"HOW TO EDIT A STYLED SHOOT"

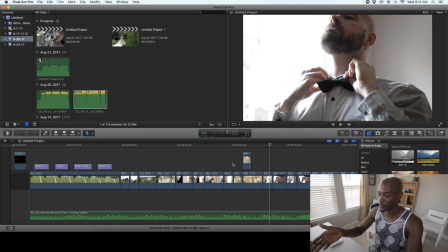8:18 Then we have the groom. So then we have the groom here, and the groom is getting ready as well. So just trying to put those two pieces together, like the bride getting ready, the groom getting ready.
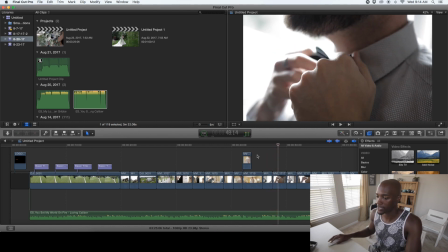8:34 Just very simple shots here where I have a wider shot.
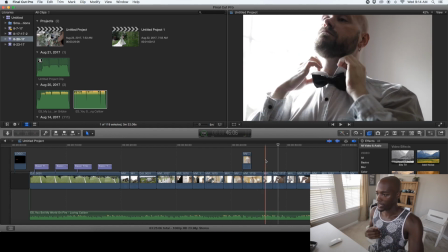8:40 This is kind of like a medium shot of him putting his bow tie on.
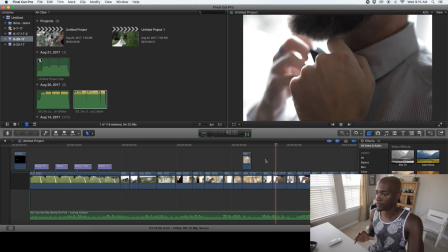8:45 And then we punch into a real close shot of the bow tie and him kind of fixing it.
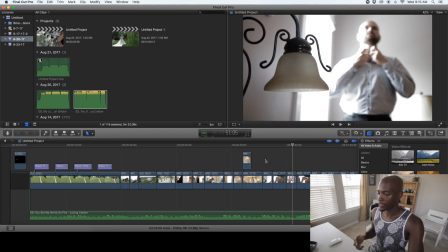8:50 And then we punch out to a wider shot of him getting ready. Punch back into a close shot.
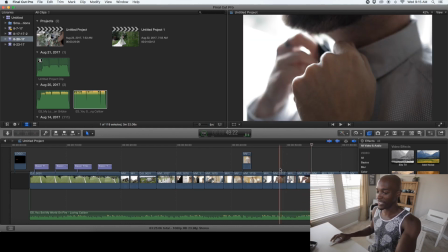8:57 So that I like doing this. Basically, this shot and the shot next to it is actually one shot.
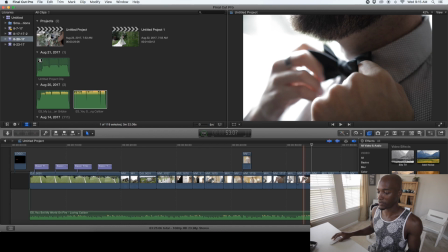9:06 I just split it, and basically what I did was I put the close shot,
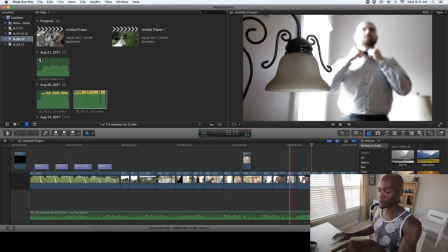9:14 the real tight shot first, and then I put the tight shot last, and in the middle I put a shot of a wider shot of him doing the same action.
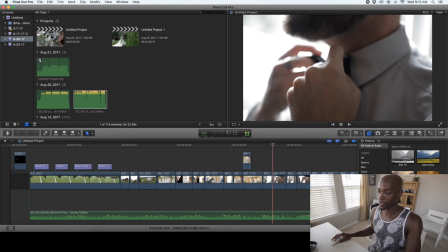9:22 And basically when you put them together like this, it makes it look like
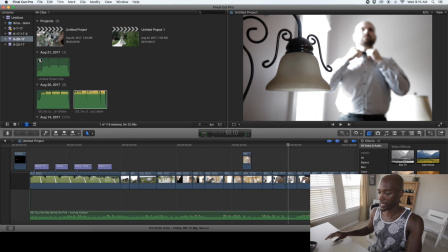9:28 you have multiple cameras actually filming him at the same time. So even though I'm tight here and then it's wide here, it looks like he's still doing the same thing. And then you come back in tight and show him finishing.
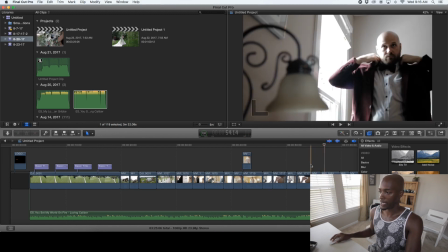9:41 And that was perfect for me. I love doing stuff like that. And then I have him putting his jacket on in that wide shot again.
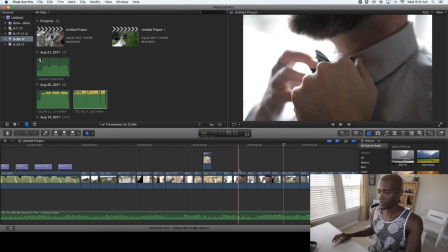9:49 So what did I do? I went medium, tight, wide, tight, and pretty wide again.
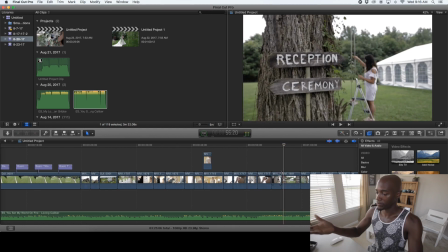9:59 So this location is where people have weddings, they have ceremonies, they have receptions. So they already had these signs up here, and it was perfect, I thought, to add a vibe to it.
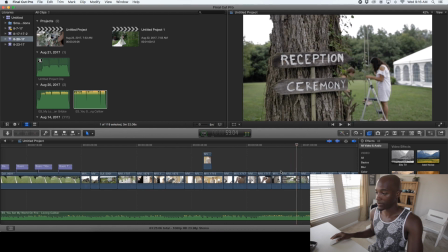10:09 And this is the planner and her assistant in the background, actually setting up one of the shots for us.
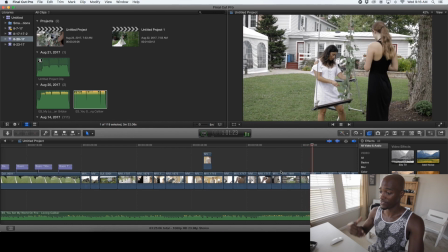10:17 So I'm getting that, and featuring her in the video is always a plus.
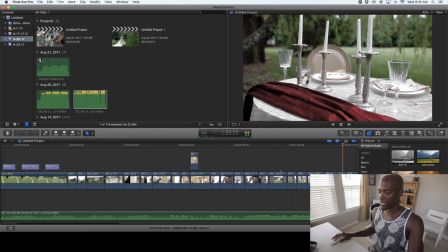10:27 Then I'm just going around getting some shots of the things that people are setting up.
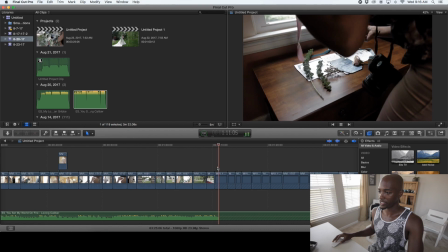10:32 The photographer, my wife, is right here, getting shots of some of the details,
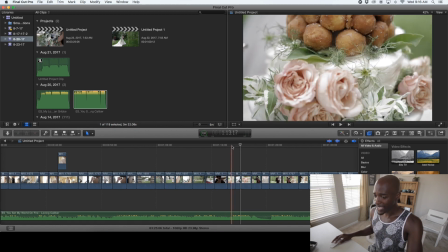10:38 adding details of the cake and the invitations and everything.
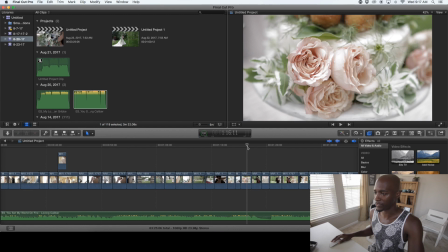10:48 Just kind of showing off the vibe and feel of what the planner wanted to portray in this video. So I'm just highlighting all the things that she put together for this video.
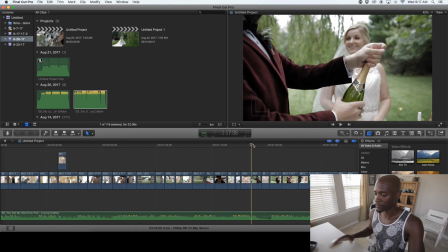11:02 And now we go into more of a wedding style video. That first section was really about making sure we highlight the people who are involved in the video. And so the first section is going to be like that, and the last section is going to be like that. But now it's just all about like wedding style video.
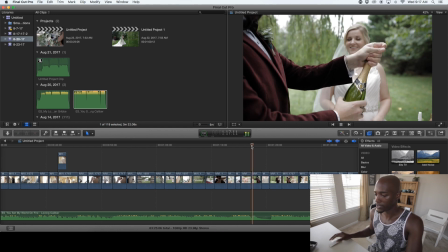11:20 I'm just, at this point, you hear the music break down. I love how the music is in this song. You have a lot of little cuts that you can go and edit to.
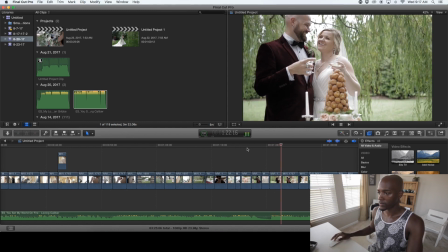11:33 So at this point on, we're all wedding shots.
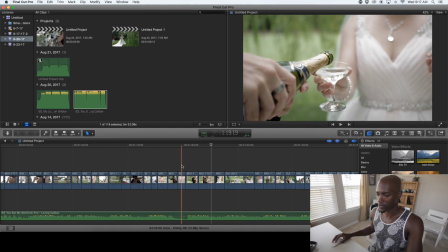11:37 We're getting a wide shot of the couple, go from a tight shot to a wide shot to another medium shot of them kissing.
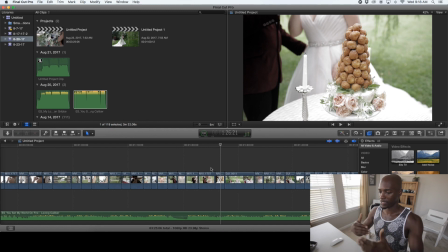11:47 And I like playing with that dynamic and range of going close, tight, wide, and kind of throwing a variety of different shots at the viewer.
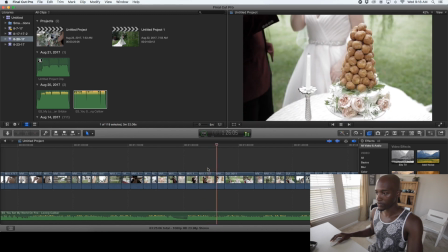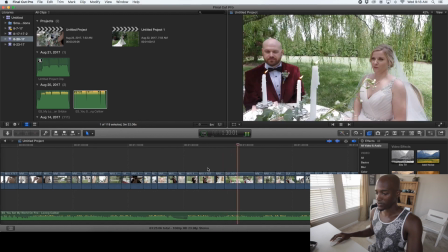12:06 And here is the Osmo, which I mean I like the Osmo, but I'm starting to dislike the Osmo a lot because
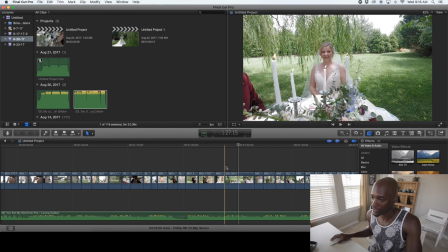12:16 the quality of video footage that I get from it isn't that great.
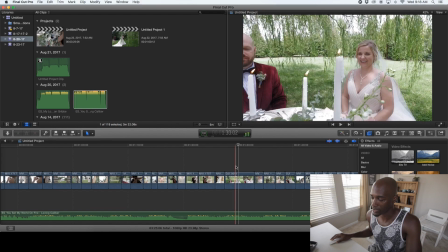12:21 I don't particularly like it so much.